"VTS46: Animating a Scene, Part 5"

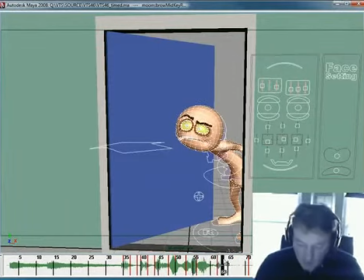41:11 Just to give that moving hold a little bit more, again, to make it a little tighter. And I'm going to move it again because just scrubbing through it just feels a little, just a little too soft. Okay? Now, this scene is pretty light and pretty fast.
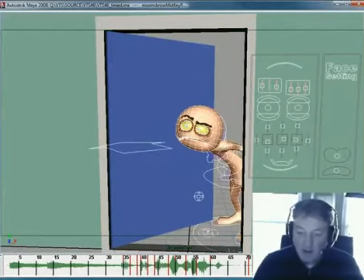41:29 The rig is pretty quick. So I can hit the play button and really get a sense of what I want to, what's going to work for me. But even then, hitting this thing right here and watching it play here is not real time.
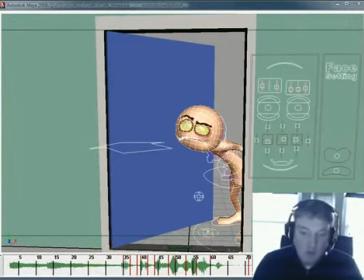41:42 It can get you close, but it's not real time. So what we need to do is make one more play blast to see what our timing looks like in this instance. Okay, so let me make another play blast here and see if these adjustments work within the timing that I've already accomplished. Okay.
What do you want? What do you want?
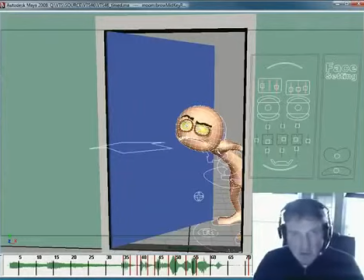42:08 Okay. Just an analysis of this shows me that this part is still working well, and this ease up into this extreme works really well. I feel like it's hitting the want just a little slow. It's a little mushy, and it comes too soon.
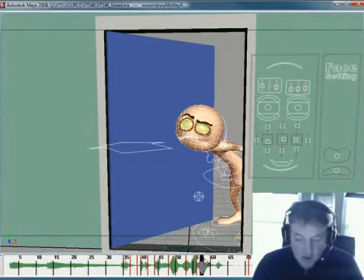42:25 Okay, so what I'm going to do, and that's those. Here's what I like to do. I like to make a play blast, and I like to sit down. I like to analyze the problem. All right, I don't just like to go, well, I don't like that, and then just start moving things around.
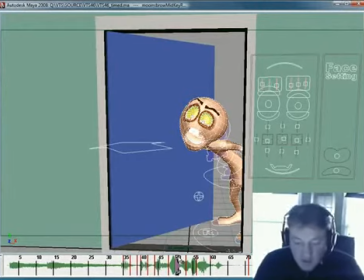42:38 You can't do that. You got to sit down and understand what you're doing. So I looked at the play blast, and like I said, I determined that the
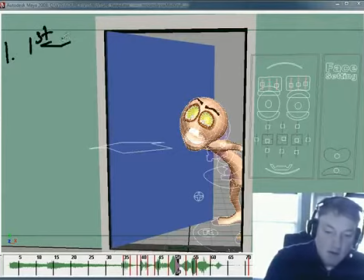42:48 first part is okay. All right, this section right here. The other thing I determined is the want is it's slow and early.
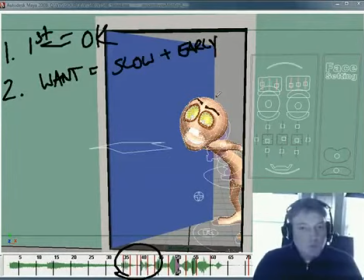43:09 Okay, so that gives me some things to work with. Okay, so if the beginning part of this
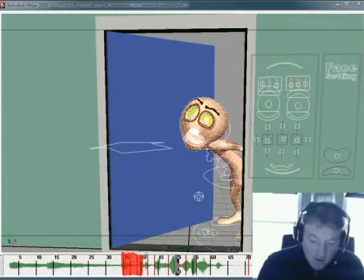43:18 particular scene right here, which is from here, it's all the way through this right here, it gets all the way up to that hold right there at 38 or something like that. Okay, that part's okay. And I feel like then that this part right here from
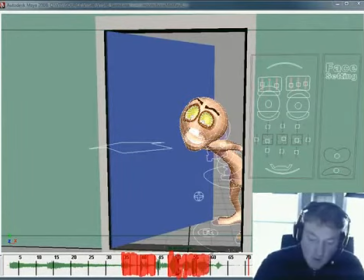43:39 43 all the way through this want part is slow and early. Okay, so this allows me to kind of say, okay, all right, good. I've worked this out. This part's okay. This part's slow and early. Well, it lets me see what what in my keys what I need to do to change this.
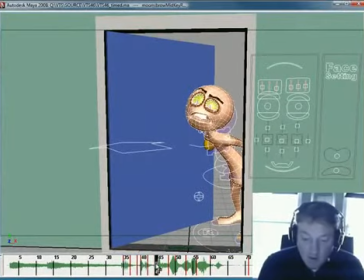43:59 So this part's okay. I like this part. Okay, we hit that pose right there at 42 pretty good. And we get up into that moving hold pretty good at 44. This part from 48 through here is slow and early.
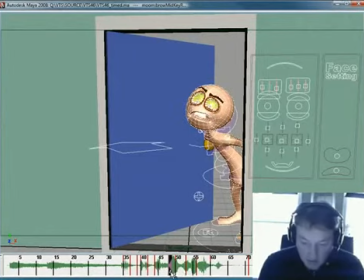44:16 Well, what I'll do then is I'll just select the keys from 48 through, say, 56, and I'll move them right 2 frames. So that's now happening later, but it's also taking less time.
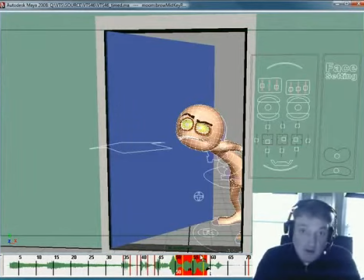44:32 Okay, if it's early, you move it later. If it's too slow, you make it take less time. So with one move, I'm kind of solving 2 problems here, right? And the slow part seems to happen from there to there.
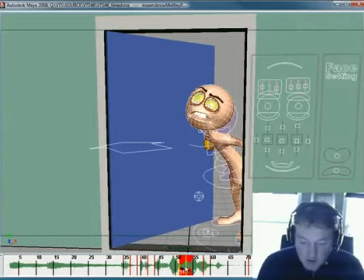44:44 So what I'm going to do is I'm going to take these first 2 and nudge them over a frame, just to give it a little bit more pop. Okay, and
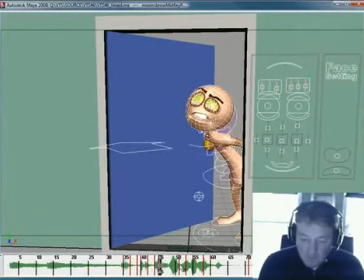44:58 I think that'll do the trick. Okay. Um, well, let's just take a look at this. We'll play blast this and see how it looks.
What do you want? What do you want?